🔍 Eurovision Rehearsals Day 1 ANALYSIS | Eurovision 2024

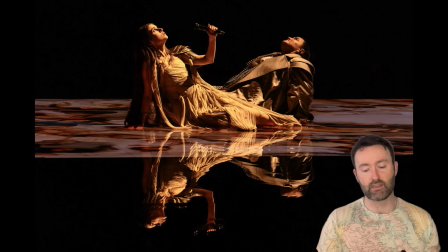15:18 what I'm saying about Ukraine just being absolutely incredible with staging because this there's no props or anything here this is just fashion and lighting you know choreo well simple choreo but in terms of lying down but really really really effective it does look like Jerry's gonna walk up a rock at some point
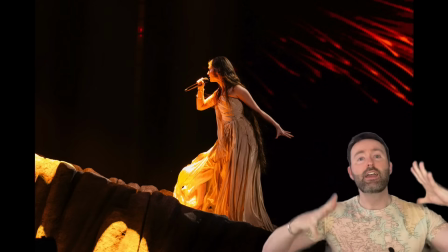15:32 I wonder cut that like tiny bit clash with Serbia who's also got a bit with Iraq you know I just want Ukraine and Serbia
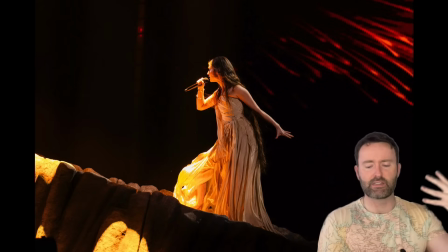15:40 to be like differentiated enough but I think that there is because this has got the rap and it's got the kind of like more warrior feel feels a little bit more Game of Thrones where Serbia's a little bit more Lord of the Rings it looks like Aljona's rap we're going to go into these
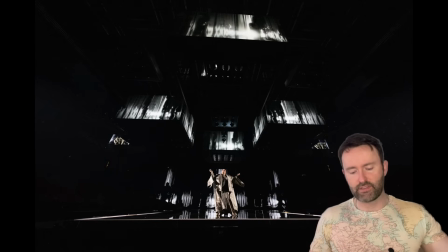15:53 kind of like silvers and blues and it looks like Jerry's off stage for that so maybe she's going to go up onto the top of the rock and be darkened out and Aljona Aljona is going to do her thing on her own so kind of giving them both a moment to shine overall these pictures look really really sharp
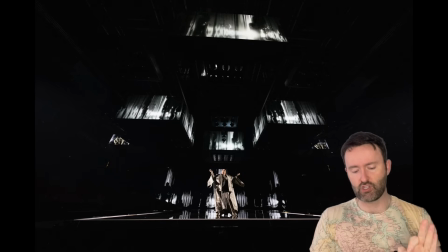16:07 deluxe i love their styling so much these are probably my favorite costumes so far beautiful lighting as well and this metallic color
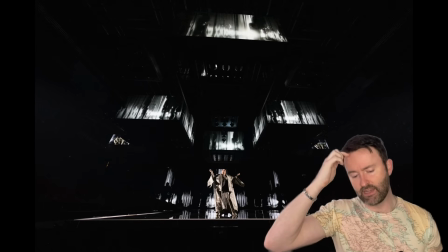16:15 palette is fantastic i can't think of anyone who's done that recently really really clever and then in regards to the tiktok actually i just
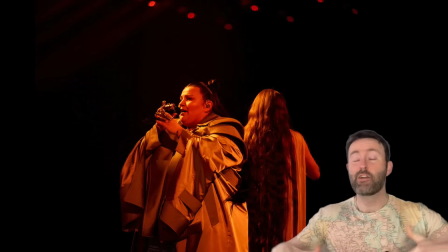16:22 watched it again and that bit when they're lying down is actually the ending which is even more impactful because it's going to be the last thing that people see
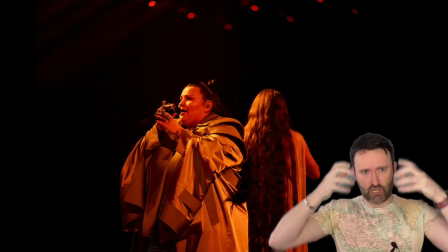16:28 so beautiful ending to the song. It does look like Jerry's going to have a bit of a cloak on at the start which he's going to throw off.
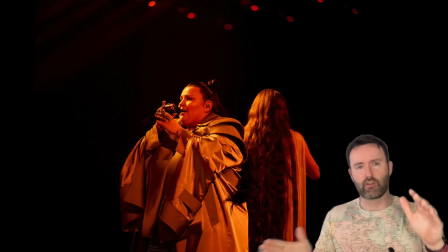16:34 They're going to interact in the middle. Alena's going to come to the front and do a rap and then they're going to finish on the floor together.
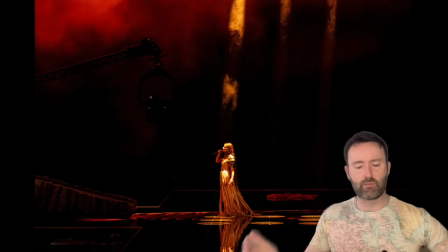16:39 So yeah really cool there's movement in it. There's a bit of a storyline going on. This looks absolutely divine.
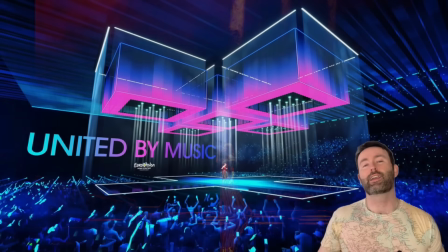16:45 Really really expensive. Ukraine are definitely qualifying again. Okay next up it's Luna singing The Tower for Poland.
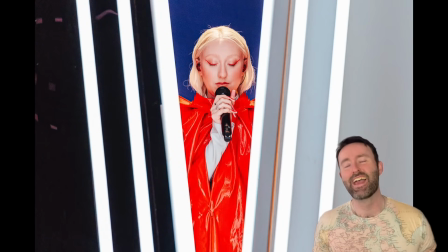16:52 Now this was definitely the most divisive rehearsal that we had yesterday. most people weren't mad about it i absolutely love this this is totally up my alley some gorgeous imagery here with this theme of chess pieces a black rook and a white rook and then her in between in the red this opening
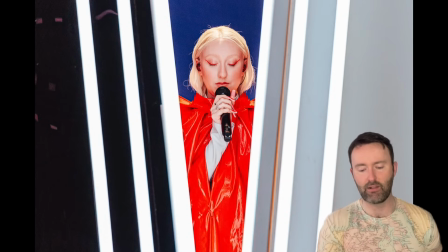17:10 image is so pretty of the the two sides and her stuck in the middle in the red it appears she's going to start off in this kind of very dramatic pointed
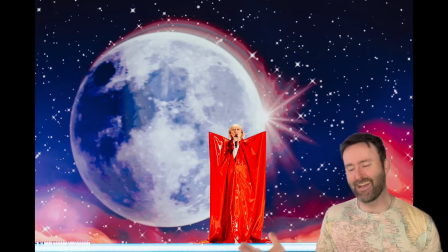17:18 shouldered red vinyl dress really camp really over the top this is so entertaining i think a lot of people think this is kind of a bit too goofy a bit too a bit too camp and i get that but that's actually one of the reasons that i like it i
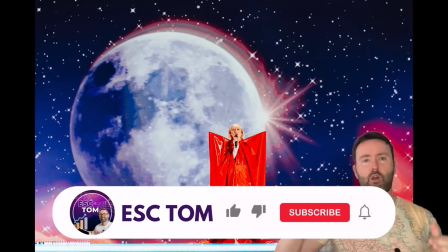17:32 enjoy it i think the song is quite safe so i like that they're taking a little bit more risk and going for something bigger in
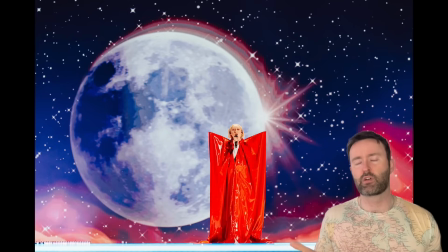17:39 the staging and maybe that's one of the ways that they're giving her some artistic freedom i believe she wanted to send a different song but her
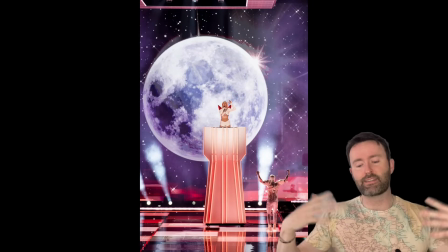17:45 record company wanted her to send the tower so maybe they said okay but we'll let you stretch things a little bit in terms of the visual package
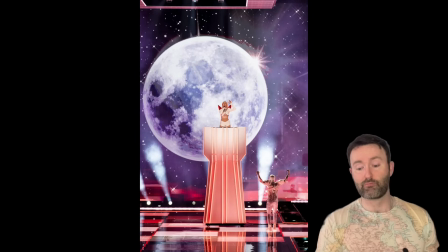17:52 i thought the visual package in the music video look great and this looks I think this looks really cool and edgy this is one of the ones that I got the most
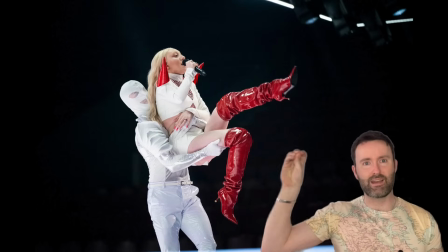17:59 excited about we've got three dancers in white red and black who are kind of like completely covered lycra dancers who she's
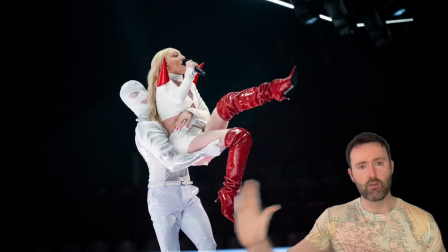18:06 going to be interacting with I love this thread of a black white red color palette I think that's something that really pops her styling is cool these
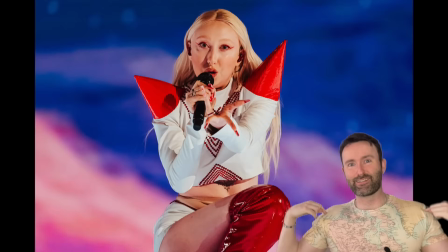18:13 big red boots she's got these bizarre red spikes on her shoulder giving me a little bit of Lady Gaga I love it it's edgy it's weird
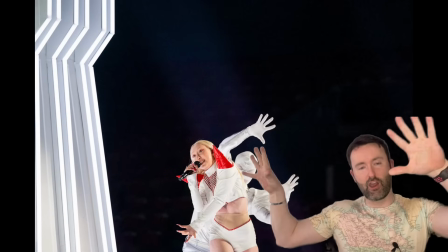18:20 we can see her again here with the white dancer it looks like the car is going to be kind of big and spooky and then the key
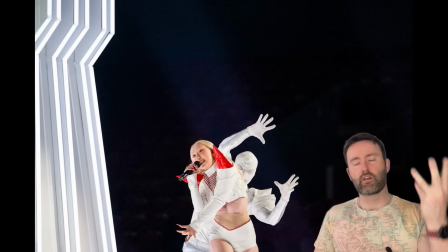18:26 part appears that she's going to go up into the tower and then we've got the red lycra person and her at the top of the black
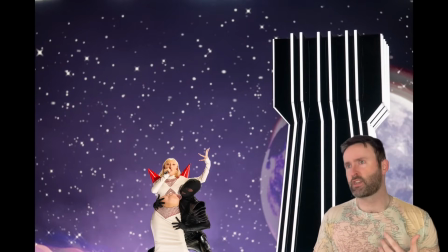18:31 and the white towers some people saying that they think this looks like the Finnish national final Vox Populi keep in mind that 0.001 percent of people watching the semi-final are actually going to know about Finland are in the semi-final so maybe they'll watch it and go this looks like Vox
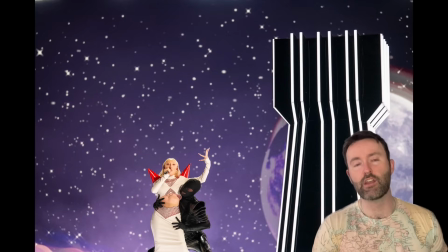18:45 Populi but I really don't think that they're going to care and you know this chess theme was in the music video as well I think someone actually did an analysis of the chess moves on twitter and apparently a lot of them were quite bad this final image of the of her at the
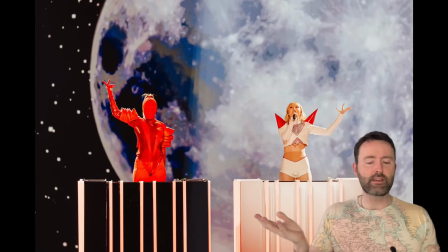18:58 top of the towers with the red lycra person i think it's very striking i just think people are going to remember this and that's one of the first tasks that you have to do in your vision is be remembered if people don't remember you they're not even going to consider voting for you and i think the song is very pleasant it's kind of safe i think having a more edgy look is good i think it's
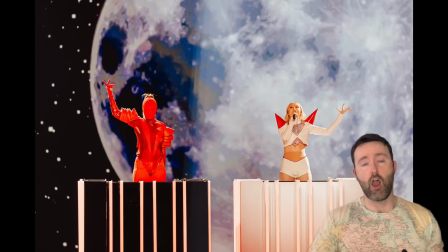19:16 necessary for the song i think actually i quite like this Are we going to get some on-screen effects that we've seen from Poland in the last couple of years? Maybe there's going to be something like that.